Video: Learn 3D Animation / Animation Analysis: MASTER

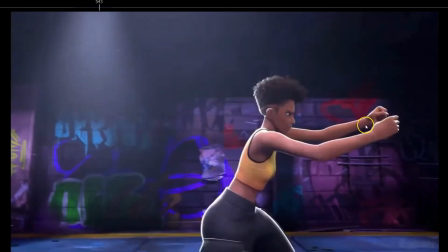(0:00)
The point of attention is here. So look at what happened. Point of attention here, boom, look where the knee is.
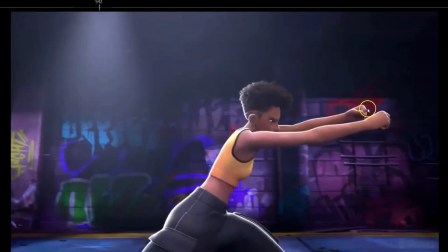(0:08)
So they make so the point of attention doesn't change that much, practically in the same spot, because otherwise if you change the point of attention too much, the audience is gonna be lost.
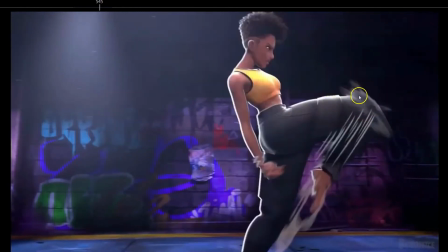(0:21)
But because they kept the point of attention on the same place, you can make that huge space in here and the audience is gonna feel it like it's really fluid and everything. Hi everyone and welcome to Canimando. Today I'm going to analyze Master.
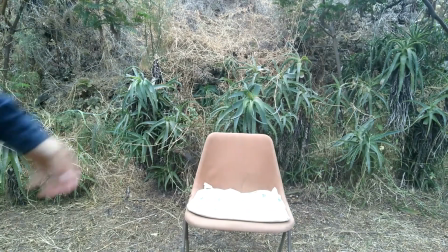(0:39)
Hope you like it and join our Discord server to get free feedback in your animations.
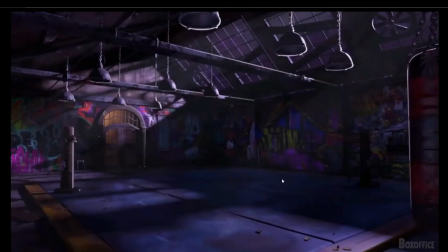(0:47)
Okay, so let's go. First of all, I want to say that this style of animation is new to me. So it's a bit different than what we normally see in most animation films, but I'll do my best to analyze it.
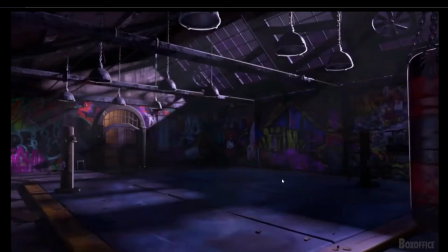(1:04)
So hope you learn a few things today and let's go into it.
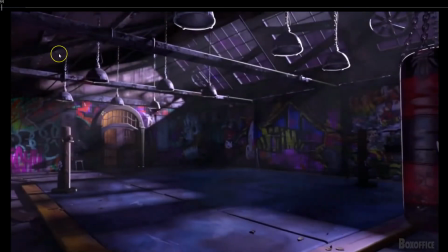Okay, so first of all, as always, I like to analyze every single detail, the small details that I think are important. So first of all, I like the walk here.
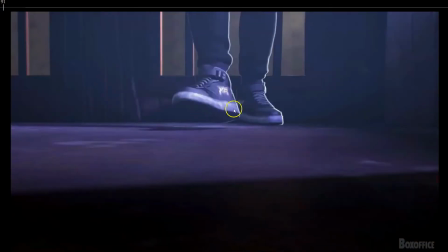(1:25)
See how the small detail of, see how the foot, the angle of the foot is more parallel to the screen. More, we see the side of the foot of the shoe, but then as the shoe
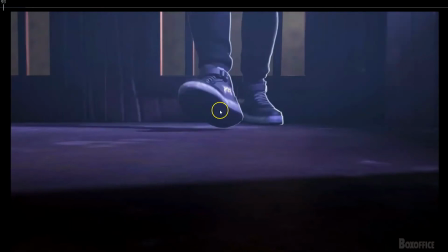(1:40)
comes closer to the camera, see how it gets more pointing towards camera. So they are creating that arc outside, creating that arc outwards and then pointing forward.
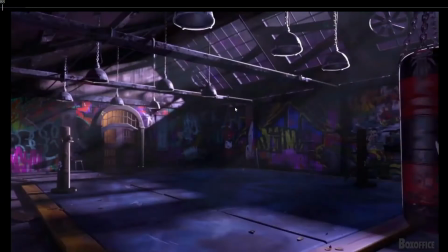(1:54)
So it's not just the foot are not just moving forward, but you have that rotation outwards and that movement outwards.
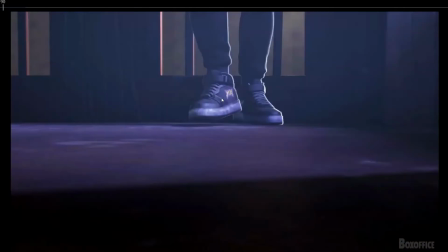(2:03)
So you have rotation and movement creating that visual arc, so it feels more natural. It's not the feet are not moving on straight lines, but they have that variation, that rotations. And when they
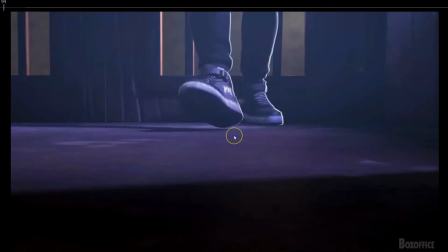(2:23)
step on the ground, see how they don't step on flat. They start with the heel in this case and then they roll over. So it's one and then that side of the foot is still not touching the ground, very slightly,
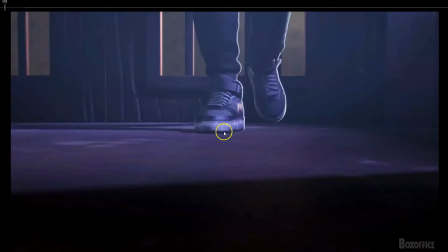(2:42)
and the tip and the toes as well are a bit raised, and then the foot completely flattens on the ground. So you see the variation. It's not just straight and flat on the ground from frame
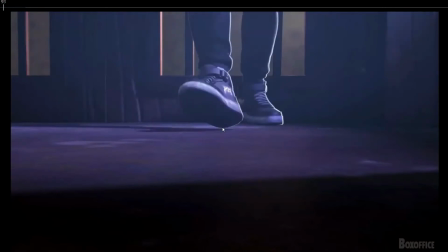(2:58)
one, but you see that rolling is not perfectly aligned. You have that natural feeling to it. Same with this one, right?
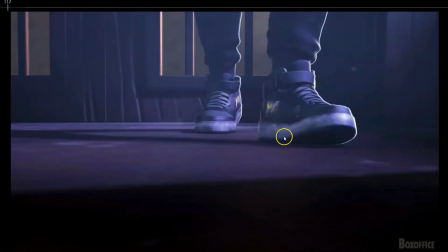(3:08)
So this side of the heel, then this side, then the middle part, and then the toes, and then one final frame where we see the toes and the rest of the foot squashing. So we feel the pressure, we feel the weight being planted on this foot.
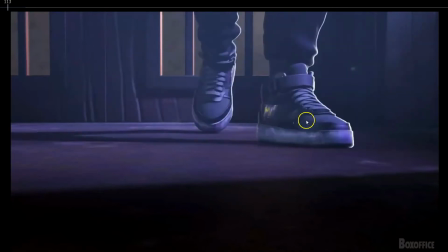(3:28)
So it's not just being planted pose and that's it, but we feel the weight of the character being leaning on that foot. So great details.
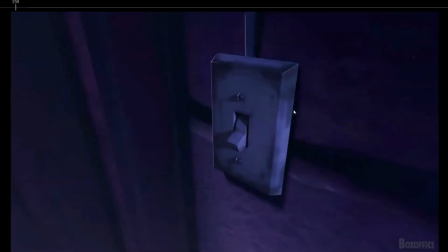(3:44)
This as well is small details, but really is important. See how the hand comes in here and see how the hand starts to rotate, pushing the thing upwards, but see how the fingertip still not moving at all.